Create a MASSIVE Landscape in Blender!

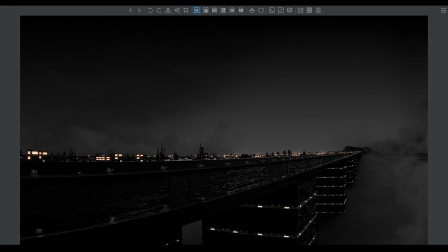Hello and welcome to this new landscape tutorial. Today we'll be taking a look on how to create a sort of large-scale render. I've seen these quite often lately while it's like a sci-fi city or something that's like super huge and I think for somebody
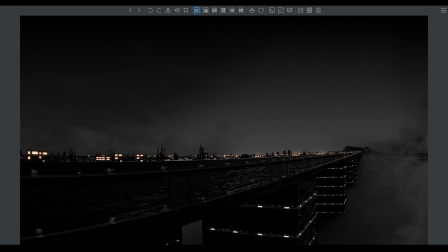that's maybe a bit more new to 3d and stuff it could be an interesting video that explains a bit on how to approach a render like this. So this is a render I've been working on it's it's actually very simple and I think it's great for explaining important things when you're making
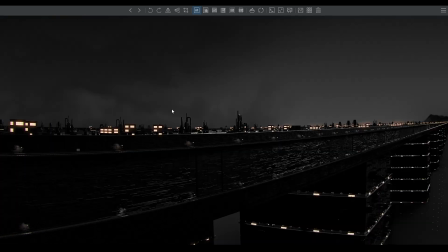like a large-scale render so yeah this is for a comic I've
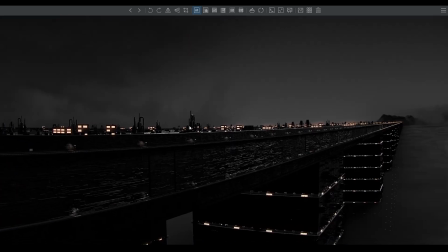been working on so yeah I didn't have a lot of time to work on this I think I spent like five hours on this but even in five hours you can make something that looks decent and yeah so I will be
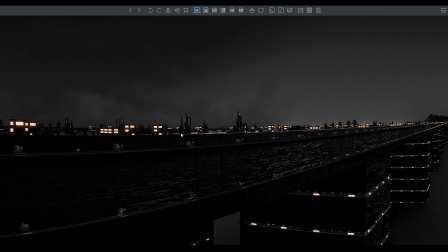showing the 3d file but before that I just want to talk about some key points so i think the first most important thing when you're making a large scale render like something that's supposed to feel massive is
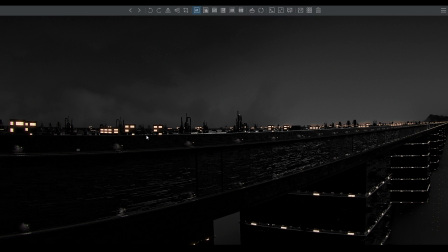the scaling obviously so i don't need to explain what makes scaling i think we all sort of know so you kind of need small and larger objects you need like a reference for the scaling so obviously you need something that tells you this is the small like this is small and this is big so and if we look at this render
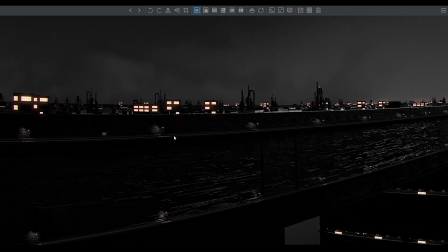the most obvious thing is probably the lamps it's a very iconic object because you know what it is i'd say most humans know what a lamp is and it immediately tells you well you
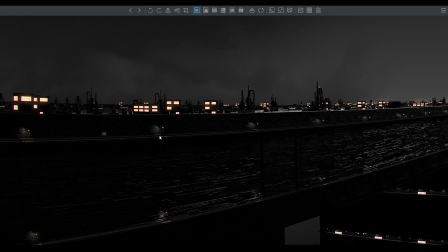immediately know how big it is and it just tells you how large the scene is that we are looking at and especially because we have
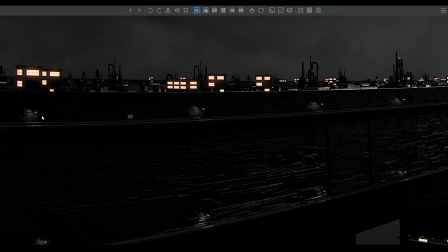the spacing here that is not that affected by the perspective but then
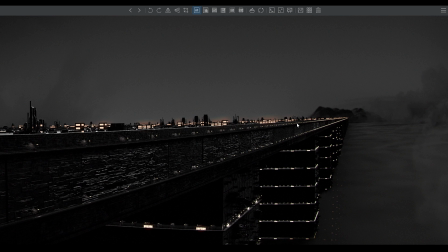we see sort of how small the distance gets and sort of we get a feeling for how long this huge bridge is so yeah when you're doing a large
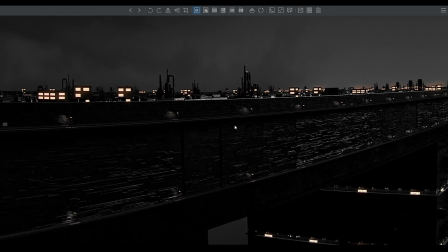scale render it's important to have contrast between smaller and larger shapes and this might sound very obvious but i feel like you could maybe
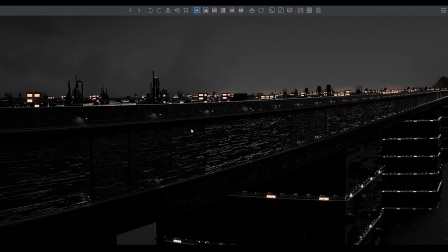forget about that if you're a bit new to this and sometimes environments aren't like that
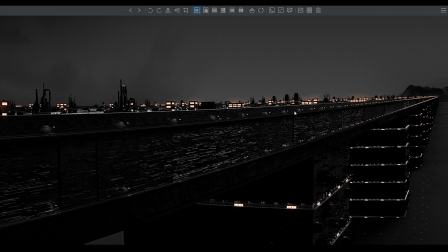obvious like this is kind of like a city and cities come with structures that already establish the sizing because you're already because you always have lamps in the city and buildings and that sort of already establishes the sizing but
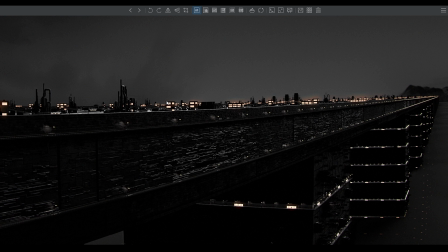maybe you're doing a completely different type of environment that doesn't have buildings or stuff like that so you need to think about what to place in order to get that correct feeling for the size if it's like a field it could be trees in the distance
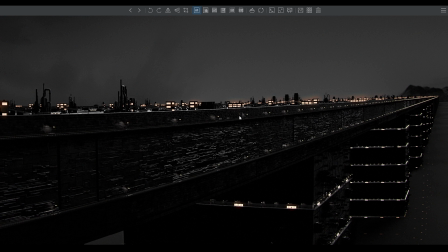that just show how large your plane is and or it could be clouds um like a sea of clouds that really shows the depth of your like render and yeah that's
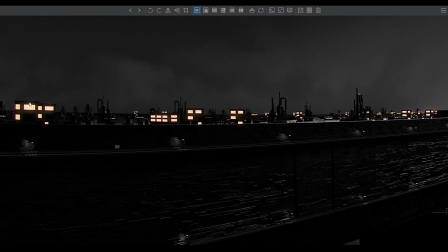just an important thing uh i'd say another object that really helps are the windows because windows are pretty iconic too you immediately recognize them and you see how large they are and
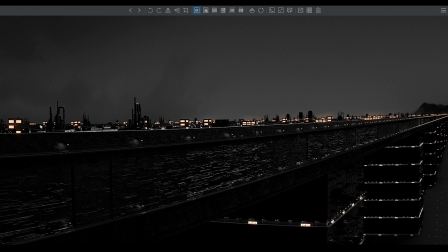they're like they're like there's like lots of windows here and
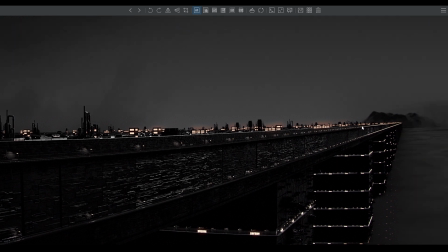they also like disappear like merge into the distance so you that also like really helps with the feeling
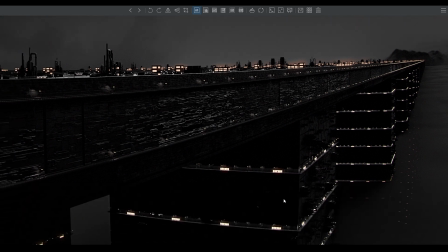of the scale also the lamps here obviously and i'd say the
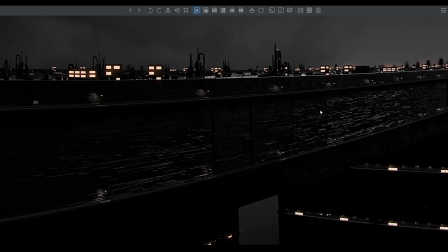platings like the grunge details help as well uh
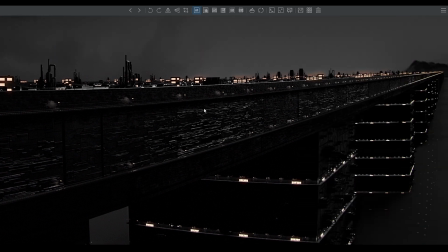it would probably still work with like large plates but it's still kind of important because you have these large gaps here and on top of these plates are like all these smaller details
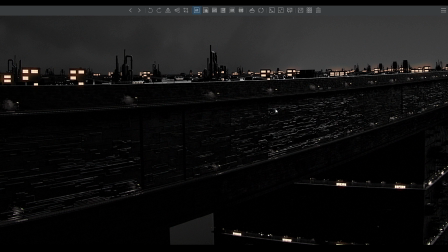that sort of sell the whole body like the whole bridge here because it's been kind of like scrapped together with lots of metal plates and yeah you just kind of need a balance between smaller